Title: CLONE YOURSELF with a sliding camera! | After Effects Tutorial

what's going on friends today i want to show you how i made that effect in after effects and what gear i used so if you haven't seen the original video
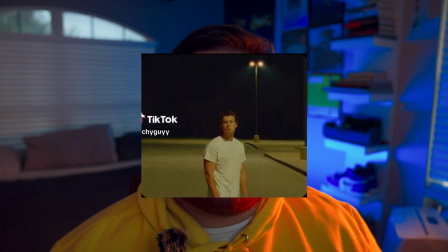[0:14]
i was inspired by this tiktok by shy guy he does a fantastic job with this effect and i thought i could mimic something like that and i'm going to provide links for all the gear i used as well it's going to be down in the description so i want to show you for this effect what gear i use and i'm going to put it right here I use the Sony FX3 as my main camera.
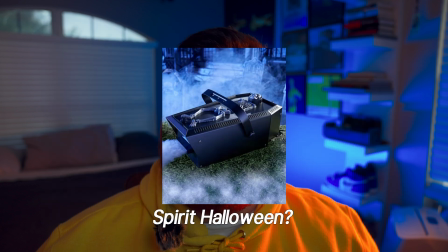[0:33]
I use the Aputure 300d2 for the light. I use this fog machine that I got at like the Halloween store, I think.
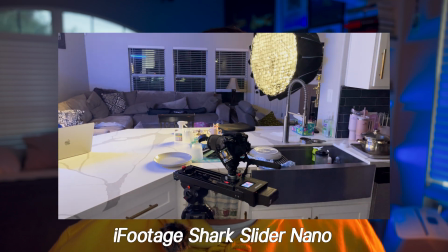[0:40]
And as for the slider that I used, I use the iFootage Shark Nano slider. Now, none of these companies sponsored me, but I will have like affiliate links down below.
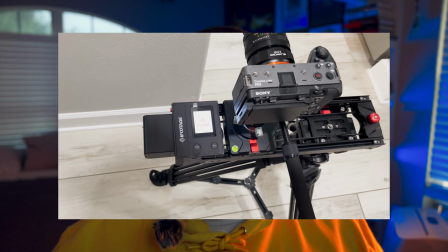[0:47]
So you can just go ahead and check them out. So the first step is after I know where I want to put my camera with the slider, I set the A and B points,
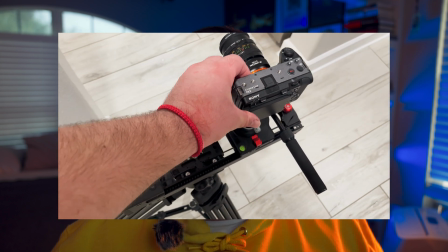[0:54]
which is pretty much like setting the first position of the camera followed by the end position and then the slider just takes it in between those two points.
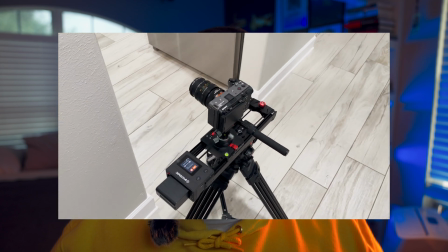[1:03]
So I use the infinite loop setting on the slider and it will just continue to go back and forth from those two points until the battery dies. So as the camera is still sliding back and forth I go ahead and set up my light and my haze.
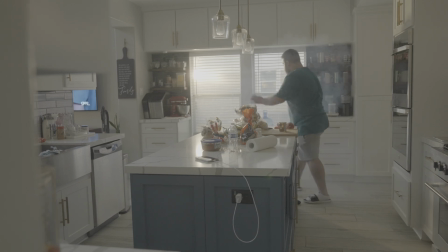[1:16]
So the reason why I add haze is just to give the kitchen more of like a volumetric feel. Once the light shines in it'll really show like that beam of light going through the whole kitchen.
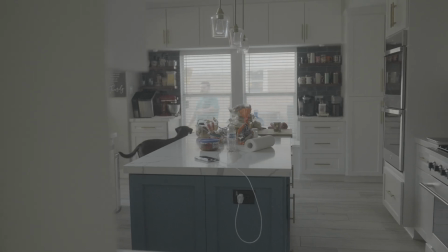[1:25]
As for my lighting setup I just set one 300d aperture outside pointing inside my kitchen kind of like an angle I would say towards like those double ovens and then I used a color temperature orange gel just to give it like a sun look.
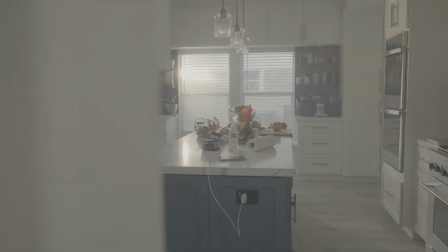[1:40]
As the camera is still recording this is like 10 minutes of footage I don't recommend you starting I just don't know why I wanted to challenge myself. I continue to move to like different spots in the kitchen and I kind of let the camera and the slider travel by itself so like I
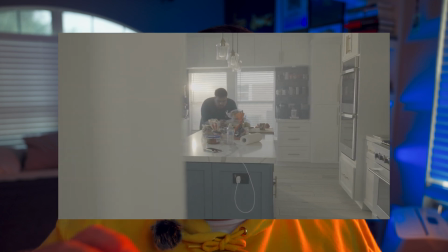[1:54]
would stand in one position I would let the camera travel a to b fully until it goes back and then once it starts heading back and I
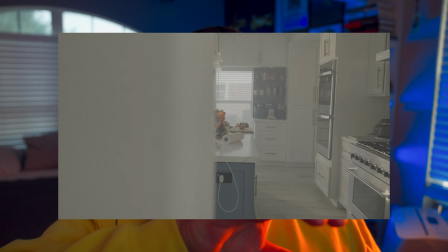[2:01]
would like quickly change to another spot in the kitchen that way when the camera comes back around I'll be in a totally different spot and I pretty much just kept moving to different areas until I was satisfied with how many shots I got so after I bring my video into my after effects
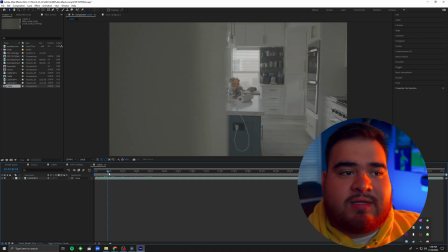[2:15]
composition I try to scrub through it and try to see like the A and B starting points that I did, and I break them up by layers.
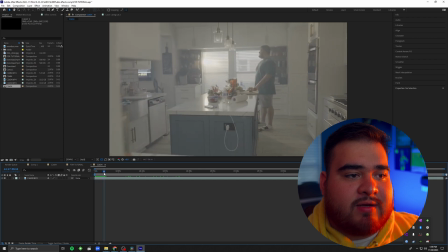[2:23]
So as you can see, this is point A of my slider, and then it goes all the way to point B, which is right here, and then it just starts resetting back to point A, and then it does this for an infinite loop.
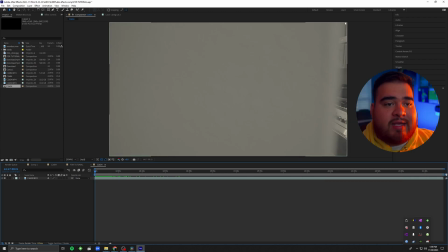[2:35]
So what I try to do is I try to find point A, and I can tell point A is like going to be this right here, where I can barely see like this stovetop right here, and for every layer, I want to try to match the beginning shot with that stove top. So let's see another example.
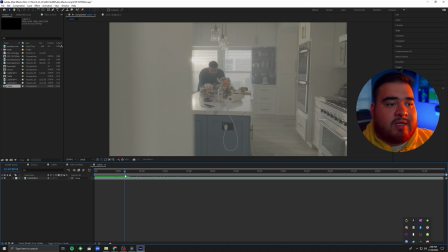[2:51]
So for the second shot, I'm like in a different spot in this kitchen and I want to try to line up point A with the first original clip.
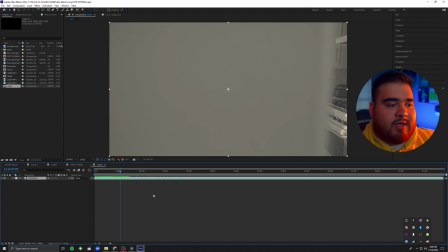[2:59]
So I can barely see the oven like that. I just want to split that clip and then bring it to the front. It's always helpful to like keep everything organized and name your layers because layers can add up fast and it can get really hectic. So what I'm going to do is I'm going to name the bottom layer one.
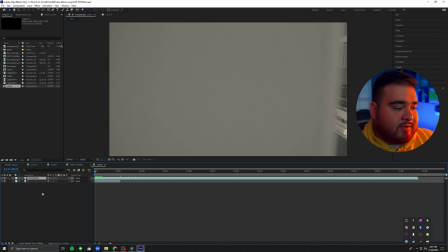[3:16]
And now what I'm going to do to see if the shot matches is I'm going to click the letter T on the second clip that we put above clip number one. So what I'm going to do is I'm going to lower the opacity to around 50 and then just try to see where we can line up the first shot.
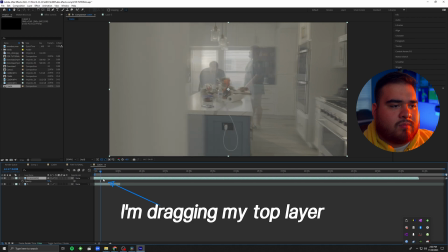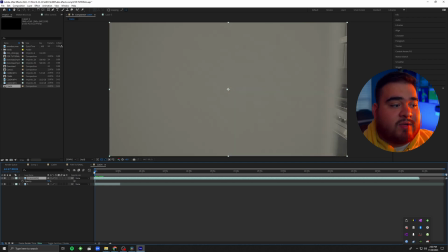[3:41]
So once you line up that first clip right here with the second one, you can sort of see both layers of the footage that you got.